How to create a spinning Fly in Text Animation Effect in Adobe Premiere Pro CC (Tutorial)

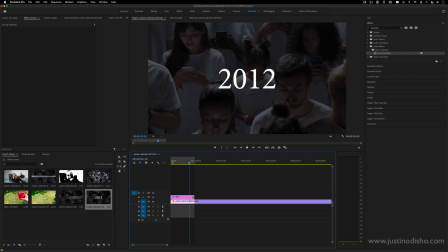Hi, my name is Justin Odisho, and in this Adobe Premiere Pro CC tutorial, I'm going to show you to create this spinning in and out text effect. So the first thing I'm going to do is just create a new text layer. So I'm going to grab my type tool, go to my program window, and type whatever I want. So this could work cool with numbers or dates.
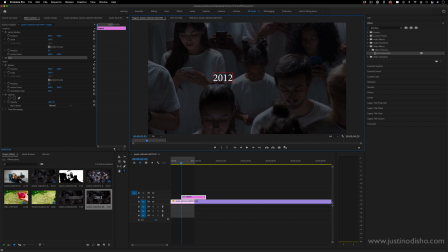So you could pick a year, for example, or really, it doesn't matter. You could write text. You could use names and letters as well. and I'm going to go to the essential graphics panel and in here I'm just going to center and align this vertically and horizontally and make it big enough for the size that I want.
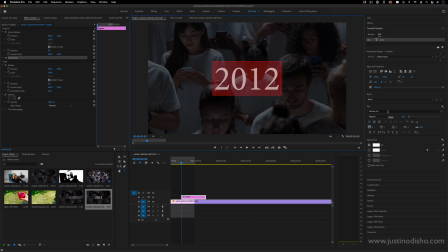Here you can also choose the font and the style and the color and all of that. So I'll just leave it at this for now just for this example and the next thing I'm going to do on this clip is first put where
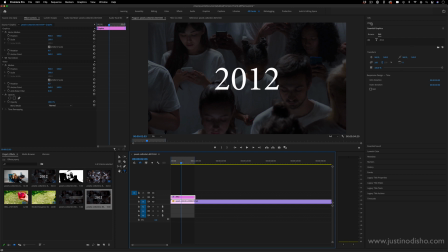i want so in my case the very beginning of the project and for the effects panel i want to actually add an effect on here called offset so this is in the distort video effects folder and i can click and drag it onto this text graphic layer now in the effect controls panel you can see
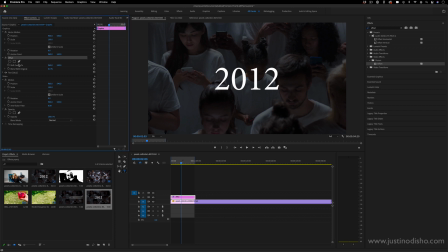this offset effect is now added and the offset effect allows you to shift the center of the clip either horizontally on the x-axis or vertically on the y-axis and you'll notice if you go over the edge it simply just kind of loops
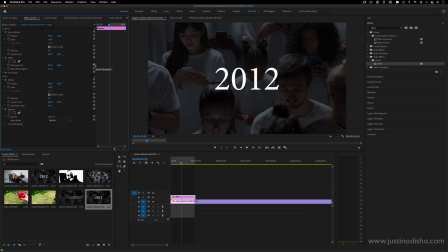and that's what we're gonna use to create this cool animation so if you ever want to reset you can click this reset parameter button and I'll go to the very first portion of the clip I'll add a keyframe by clicking the stopwatch icon to toggle animation on
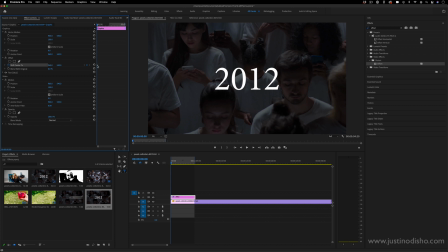and I'll start the clip I'll actually take this keyframe that gets made where I want the clip to be by default I'll move it over a little bit and I'll start the clip on just a crazy amount of
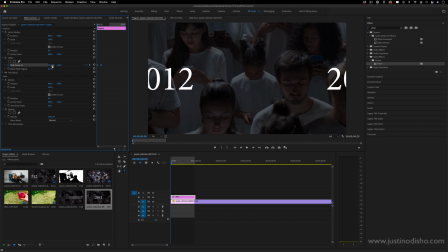higher rotation so I'll actually type in I think the max you can do is 32,000 something so I'm going to use that because I want it to seem like it's flying in and then by the by a couple seconds in it'll look like that another thing I can do is right click
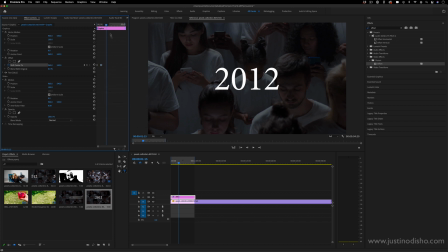on that and ease in that second keyframe so it kind of sits in. Now depending on how spaced apart your clip is or not you might need to play around with these so you can really get the feeling of that fast motion because if it's too fast it almost might not look like it's spinning at all.
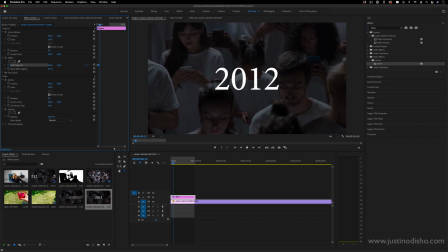An analogy is like if you ever look at a tire on a car spinning sometimes it doesn't look like it's spinning because it's going so fast. You can change the amount if it's too strong for not fast enough of a time. Then the next thing we're gonna do is add a motion blur. So there's actually a couple ways you can do this, but you can just do it in the Gaussian blur or directional blur section.
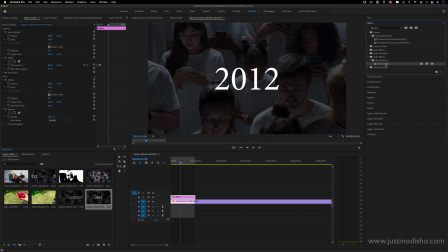That's in the blur and sharpen video effects folder. Now I'm gonna click and drag this onto the clip as well. And I'm also just gonna add two key frames for this. So here in the Gaussian blur section, I'm gonna add a toggle animation for blurriness.